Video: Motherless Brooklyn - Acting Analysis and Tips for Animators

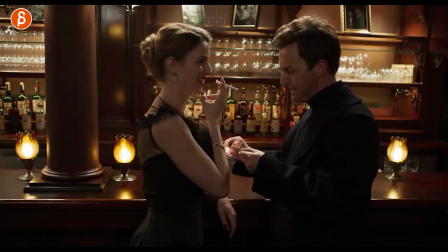0:00 Welcome back to another acting analysis for animators and today I'm going to take a look at the movie Motherless Brooklyn. And before I look at the sequences, hello my name is JD and I have a channel that talks about acting analysis for animators. I do lectures, I do rig reviews, product reviews, animation feedback, animation news, all kinds of things. So if you don't want to miss any of these feel free to subscribe and hit that bell button. And now let's get to the sequences. It's a long movie, really nice atmosphere, I was a big fan of it. I picked out little things here and there, it's going to be a short one.
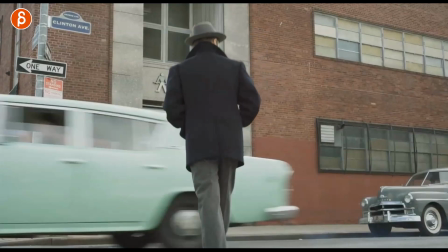0:30 But I like those little bits and pieces that you might be able to put into your shots. Let's check it out as always.
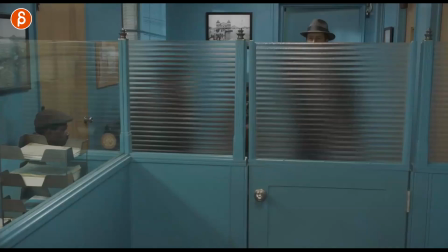0:36 First up, he is going to this building here and he walks in.
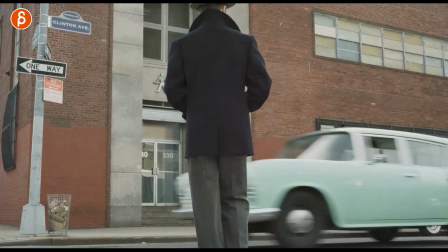0:39 Actually, this is not what I want to talk about, but I also kind of like this little pause and then that just as a mechanical thing where you do your kind of walk cycle,
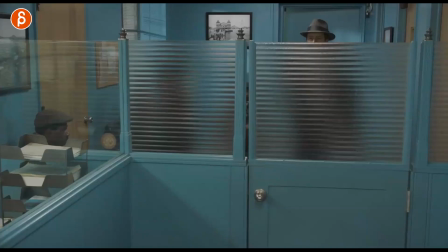0:48 stop, address what's going on in front of you and then continue. But that's not what I want to talk about.
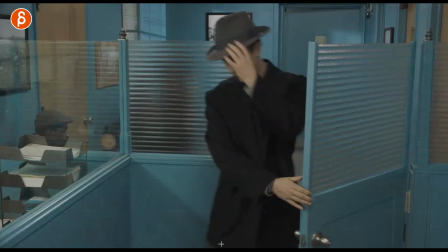0:53 What I want to talk about is this. I really like this entrance. As he gets to the window, waits a bit, looks and then opens the door.
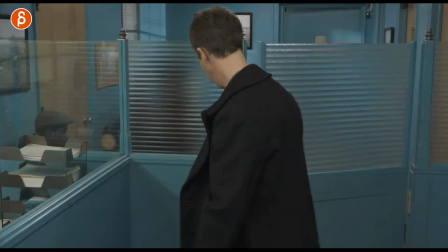0:59 Now, he's very particular about certain moments, so he has to close this in a specific way, he has to sound in a specific way, and then someone calls him, and he has that reaction.
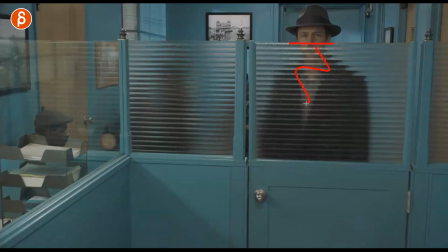1:09 It's great. But I want to look at this here. I love this idea that this might be somewhat translucent or not, but you can only see the eyes. And I love that pause, and then the looks, and then as you open,
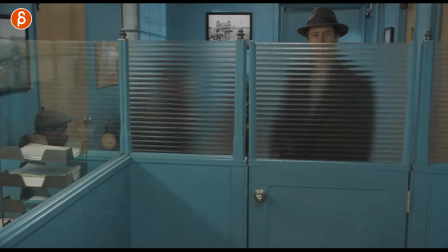1:22 this could be something for you where you then reveal something very specific, either about the rest of his face or about the body. I think this could be a really cool intro for a shot and I feel like I'm gonna use this in the near future for one of my shots Where you come in and
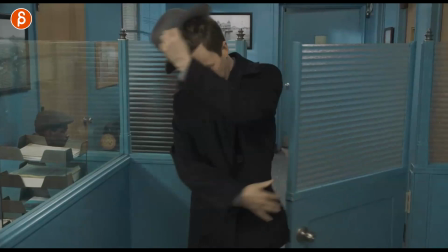1:35 that's just a funny just visual pantomime with the eyes that then goes into a full-body reveal This one is
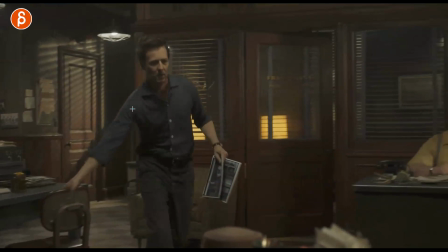1:42 more about framing I love the idea of this character coming in a also from a mechanical point of view of grabbing this This is your weight assignment on
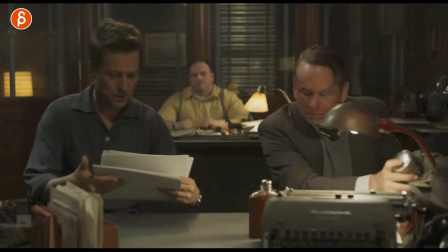1:49 a smaller scale So he grabs the chair pulls it in but I love how we have this character in the background and you got your
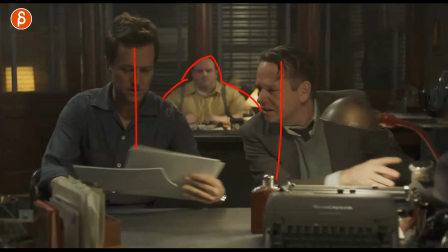1:56 third character here and as they sit down to look at things you have that in the foreground and then you have this guy framed here in the
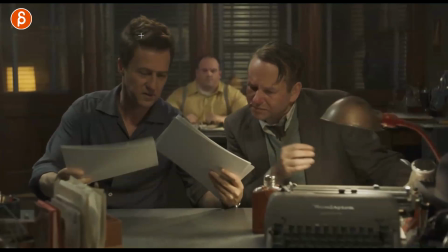2:03 back and to me this could be interesting where as a shot I would use this where they might say something and discuss something that is very interesting but that this person really wants to hear and it could be something where as they do their business and maybe they would then get blurry where the focus
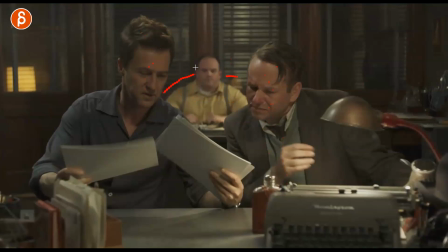2:20 and the lens changes to this character this character starts to get up potentially arms down really wants to lean forward and listen and then
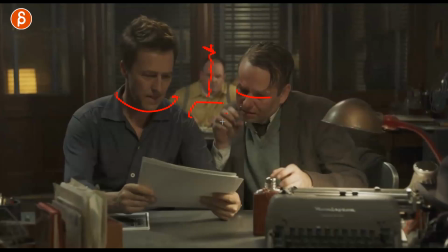2:29 they stop talking look back and he will go oh never mind never mind let me just sit down and then they turn back and continue talking
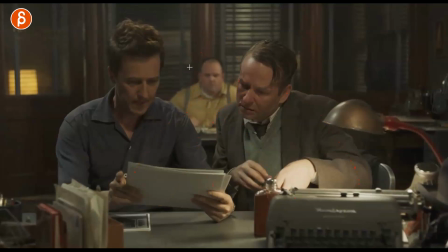2:37 but then come together with their faces to kind of whisper right so then you have kind of a lean in the body but also visually it would then you know hide this character because the faces get together like this is what i would extrapolate from this.
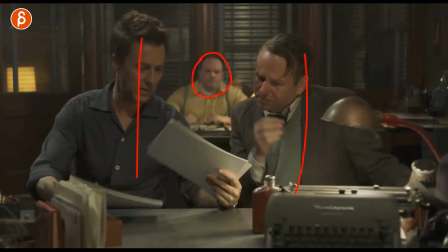2:52 I like the idea of this three characters set up this character in the background and what I just said this is what I would take from that. They do something he or she wants to listen leans forward stops them they realize that this person is snooping in here and then they stop come together and then visually get closer with their faces so they visually hide this character which as always this is kind of the idea and the purpose of these clips it's not Oh, let's look at the actor's moment and kind of how they're in character. Like they're obviously doing a lot of really great stuff in terms of acting. I want to highlight the bits and pieces where you can take an idea, a setup, a staging idea or an interaction with the prop. And take the idea and then expand on that so that you can use that in your shot. So it's not copying what's going on in here, but taking an idea and then building on top of it.
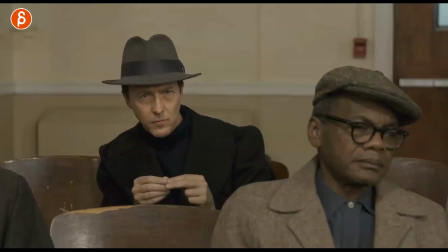3:39 And this is why I love analyzing this. But let's continue this one more.